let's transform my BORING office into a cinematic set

All right, testing. All right, today I have a very important task, and that is to light this space a little bit better for the YouTube videos that we're gonna create here.
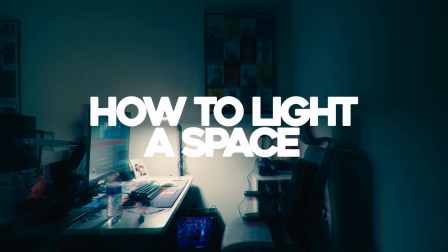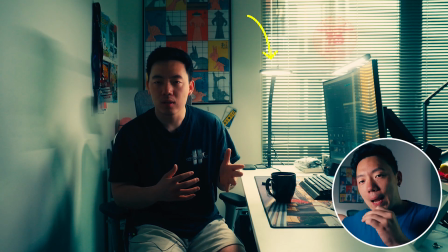In my previous videos, I had this table lamp right here set up, and then I had a monitor light attached, and that would do most of the work for the lighting.
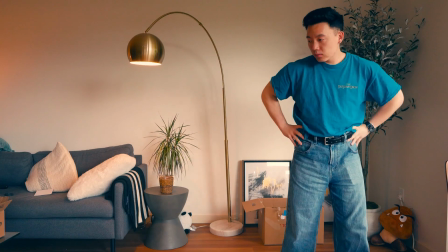But as some of you may know, I also just recently moved, and during the process of moving, my light bar broke.
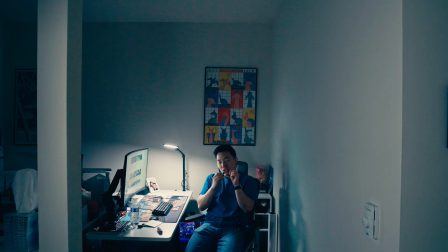So I'm missing that, essentially what would be called a key light. In addition to that, this space is really dark.
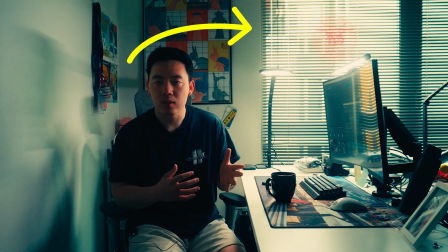In the other space, there was a big window that could help kind of be that fill light and fill in some of those dark shadows that you see right now. It's currently 2:45 p.m. and it's completely pitch dark.
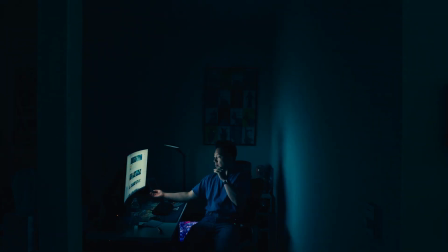If I turn off this light here, and this light here, and then the monitor off, you can't see me, and that does not work very well for videos. So the objective is to, make this space something that can be interesting to look at while I'm filming my videos, and overall make it a little bit more cinematic than what it looks like right now. Also, I need to do like a desk setup tour, but I'm still working on some things to make it just feel a little bit more oomph. So before we make any changes, let's take a look at what we got going on right now.
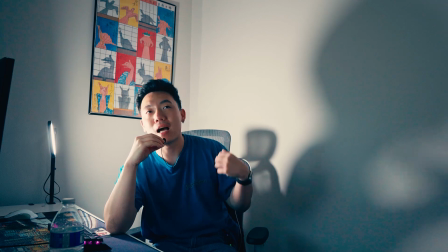And one thing about the setup that I really want to focus on is how can I make it super duper simple to set up,
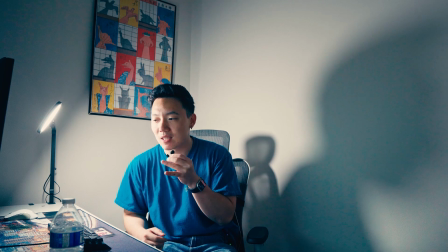because if I make the process difficult, I'm not gonna want to set it up every time I want to film a video.
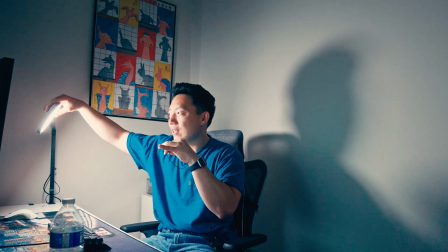So I need to make it really easy. And I like this lamp right here because it's already here. I already use it.
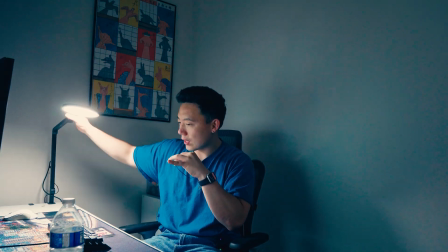So this is going to be used to fill in some of the harsh shadows on here.
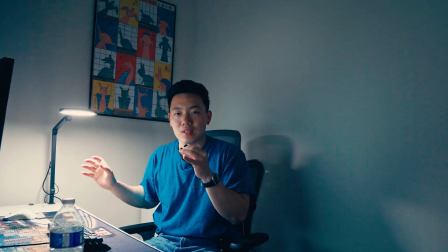It'll also act as a practical light.
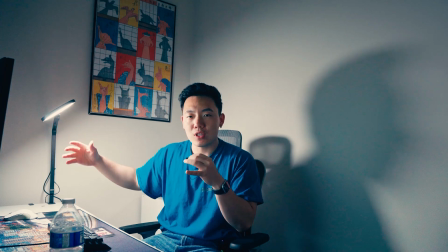And what a practical light is in like the film sense, it gives the illusion that this light is lighting the entire environment.
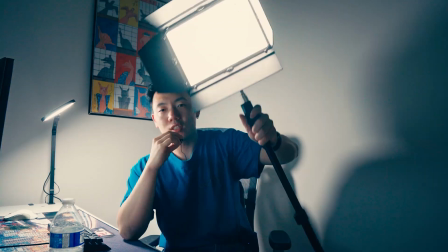But in reality, I'm going to have this light and position it kind of over here. Speaking of which, this is a Lume Cube light as well.
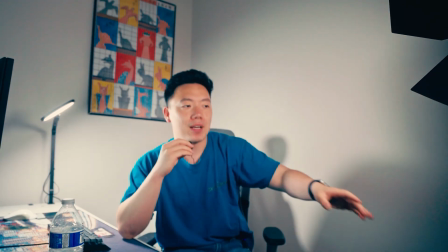It's just one of those, like, you could probably find this anywhere on Amazon.
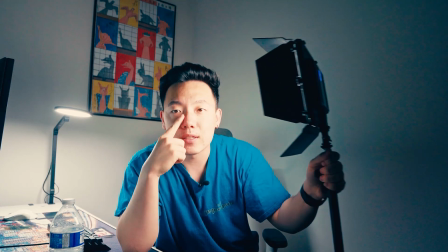And one thing that we want to do is we want to kind of create this triangle effect on my face.
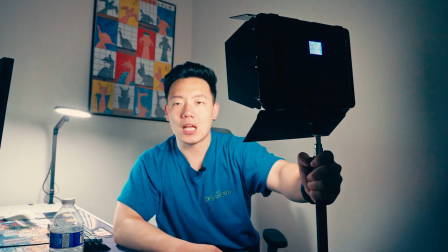And so the way to do that is, a lot of people, they like to put the light directly on their face,
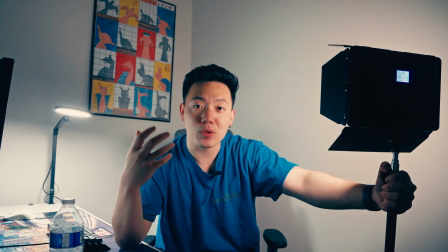but it makes the subject appear really flat, and we don't want to do that. So we want to create lots of depth and make it feel like the way you see us
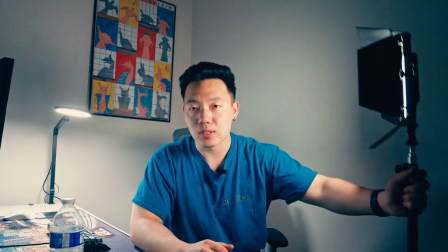is how you would see us if you're actually in person. So one of the ways we can do that is by, instead of having the light right here, we'll move it off to the side.
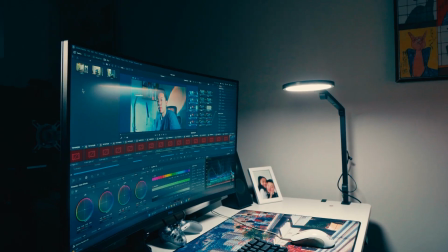Actually, I'm going to move the light over here, and it'll still help create that triangle effect that we're looking for, except it's gonna be on this side instead of this side.
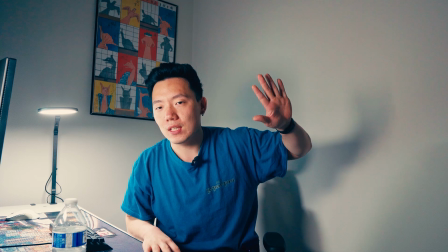And the main reason doing that is to help with the shadows right here. So you can see that the shadows are a lot more diffused and less intense.
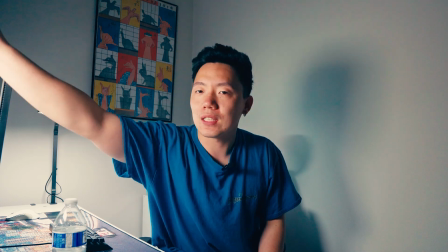So I think that's gonna help a lot.
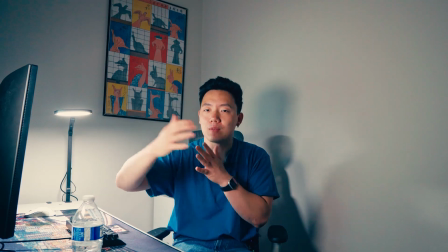And plus, since the monitor is right here, it actually makes sense for the light to be coming from the same direction, so it feels just a little bit more natural.
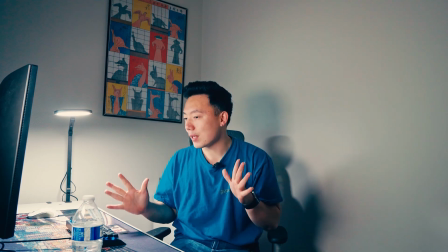All right, so we've got these two lights set up, and I think it's looking pretty decent so far.
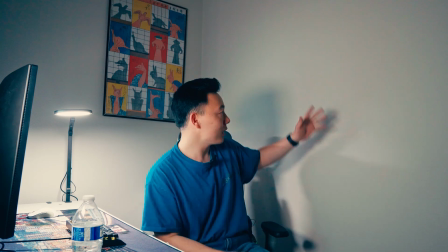And I think we're mostly there, but if we take a look at this wall, it looks to be really empty.
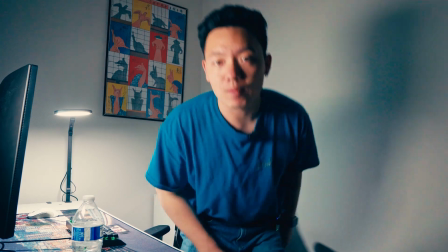So one thing we could do is adjust the angle of the camera. So maybe we don't want to include the entire wall.
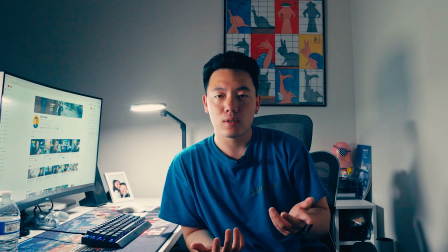Maybe we just want it like this. This is not a bad look as well, but I feel like it's just still not as interesting as it could be.
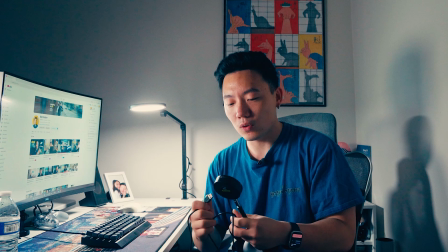So I got this light, and I think it could be a really cool way to create more depth in the video.
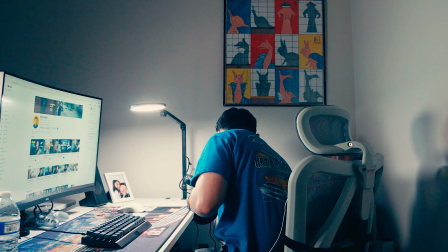So let's take a look and see what that looks like. Oh, it turns on immediately.
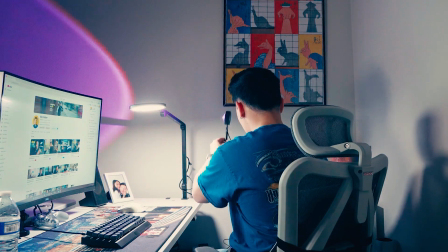Wow, look at that. Oh, that's really strong. Okay, so let's think about how we want this to be set up.
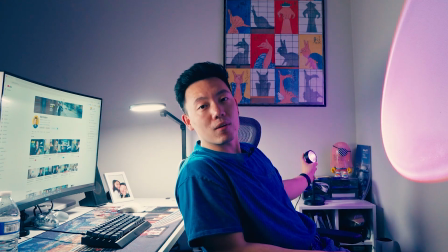Oh, that looks kind of cool. I'm looking at the camera right now. Wait, that's kind of, oh, that's so cool.
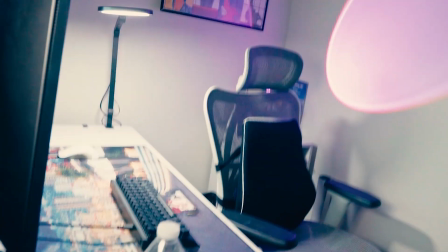Since we've got that light now, I think it would be cool to film it this way. I think that looks pretty good.
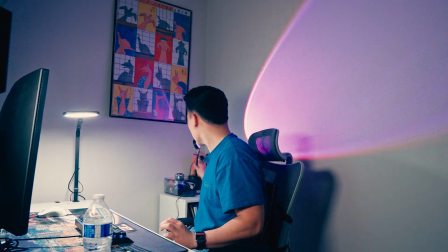So let me see how that looks. So we can make it. Do a lot of cool things, but let me change the light actually.
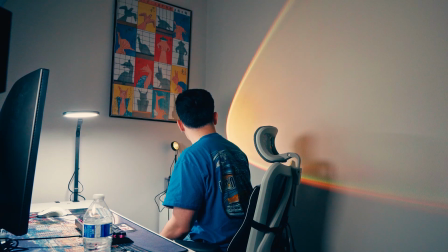Green. But I kind of like that gold look.
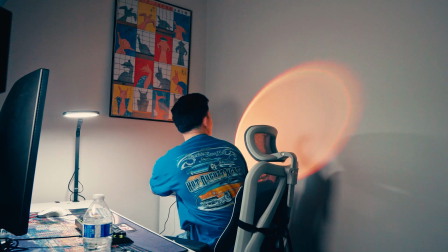The sunset effect. But I like the circle effect, and
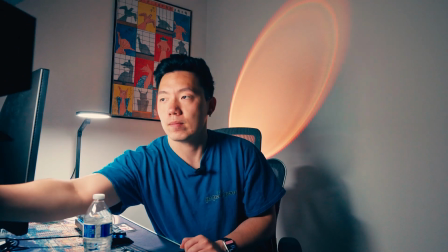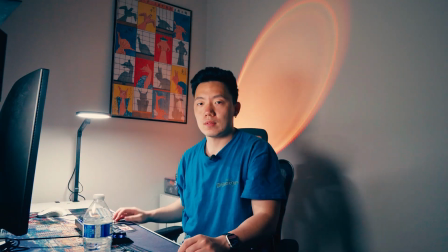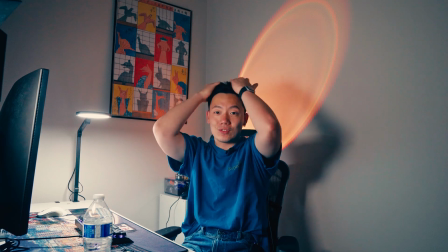honestly, that looks really good.